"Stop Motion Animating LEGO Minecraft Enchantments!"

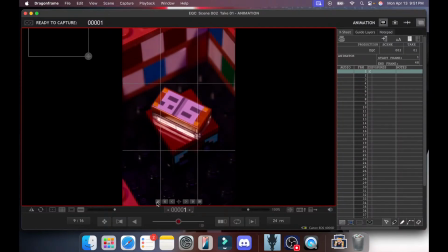[66:31]
Now I just need to make sure. Oh, this is going to look really good. This is going to look so good. Oh, yes, this shot is going to be pretty. Okay, so what we're going to do is the cheating part of this is we're actually removing...
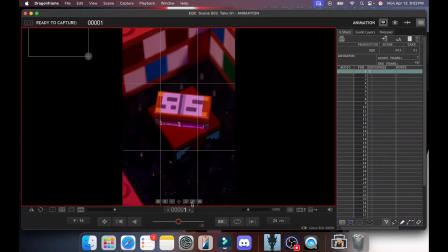[66:45]
In fact, let me zoom out a bit. What we're doing is we're actually going to remove this wall right here.
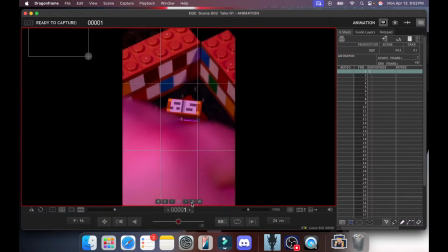[66:52]
That way we can put our character there and when he enchants the item. Unless, do we want it to come from this angle?
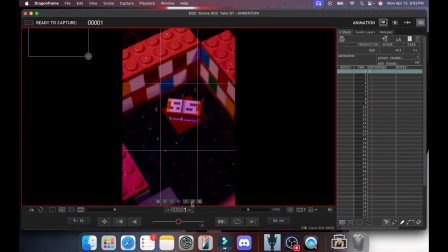[66:59]
No, this camera angle is better because on the right side you got all the like buttons and everything.
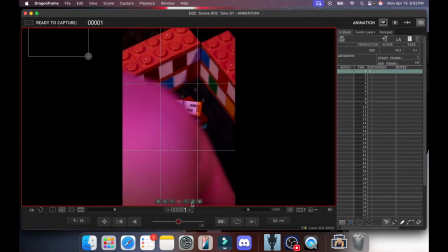[67:04]
So you want your action to happen on the left. Which means we'll remove the anvil as well.
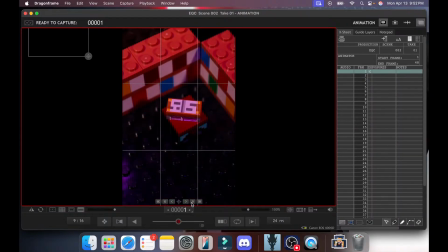[67:11]
And the reason this is going to be easier is it's just a shot of someone placing something on an enchantment table and then the item becomes enchanted. So it is going to be a very easy shot. No character walking.
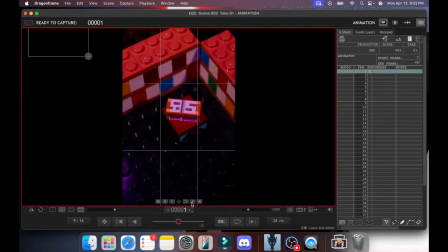[67:24]
The book will spin, but only for a little bit because when you go near a book, an enchantment table, it spins to your direction. So there will not be much spinning in this shot.
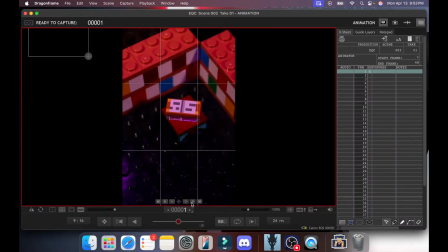[67:41]
Okay. There we go. We do still have the purple light. However, what I am going to do is match the degrees that we have for the purple light, which is 279 degrees is the color that it is.
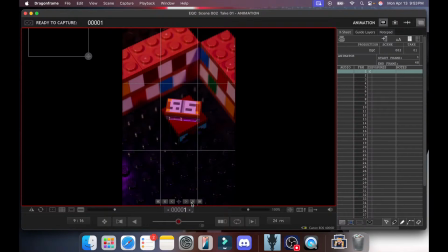[68:04]
And so basically my lights that I have, they're these like square lights like this, and I can change the color temperature with 360 degrees of light. And what we're doing is I'm going to make it so that when the enchantment happens, it actually flashes a bit of purple.
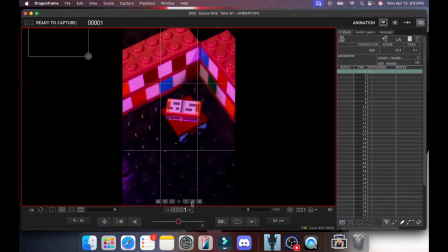[68:24]
Okay, because we've already got a bit. Yeah, oh, that's going to look really cool. Oh, yeah, that's going to look very cool. Be like, and you'll get the enchantment sound. Okay, so it's a crossbow first.
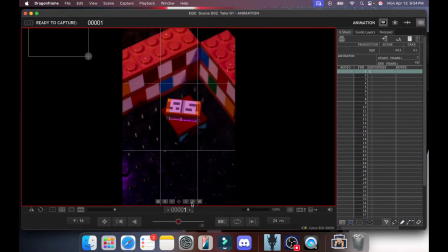[68:40]
Now, I'm not really sure. I think I'm just going to have them hold the item above the table.
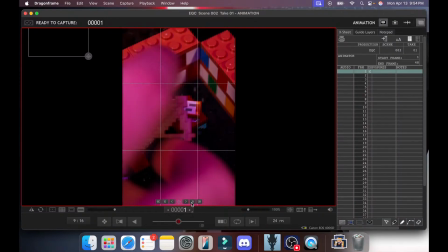[68:49]
So it's going to go like... He's going to lower it as the book rotates to him.
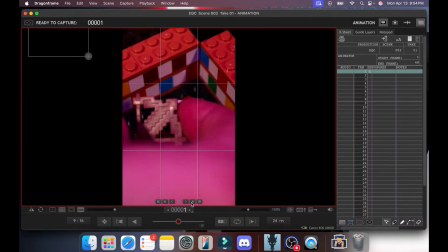[68:57]
And then when he... Actually, wait, I'll have him hold it... Let's see. There's a few ways I can do this. I think we'll have it like this.
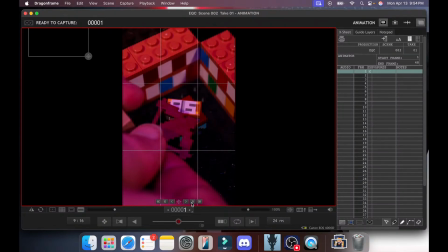[69:06]
He holds it up, lifts it up a little bit. The book rotates, puts it down, and then it enchants.
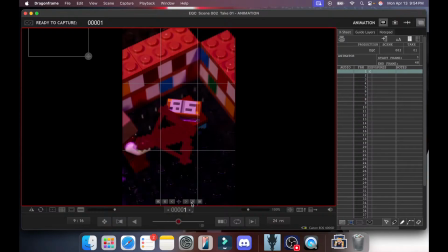[69:20]
Okay, and what I'm also going to do is the items are only going to have the enchanted glow when they're actually performing their enchantment or when they've been enchanted. Because I feel like them just being purple the whole time is kind of boring. I want to make them change color a bit.
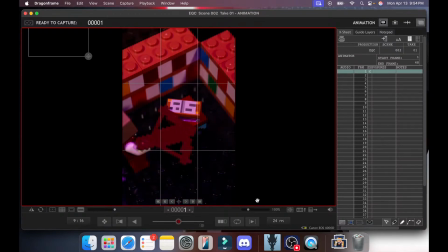[69:35]
So, what we're going to do is we're going to do our usual make sure that the color actually works. So what we're going to do, not color, the camera. So we're going to have it capture a couple frames. And I've got to go grab a drink real quick. So I will be gone for just a few seconds while this is going on.
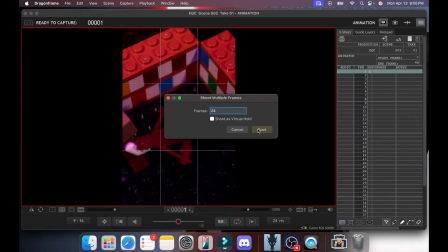[69:54]
But I will be right back. Music will be playing, and this will be going.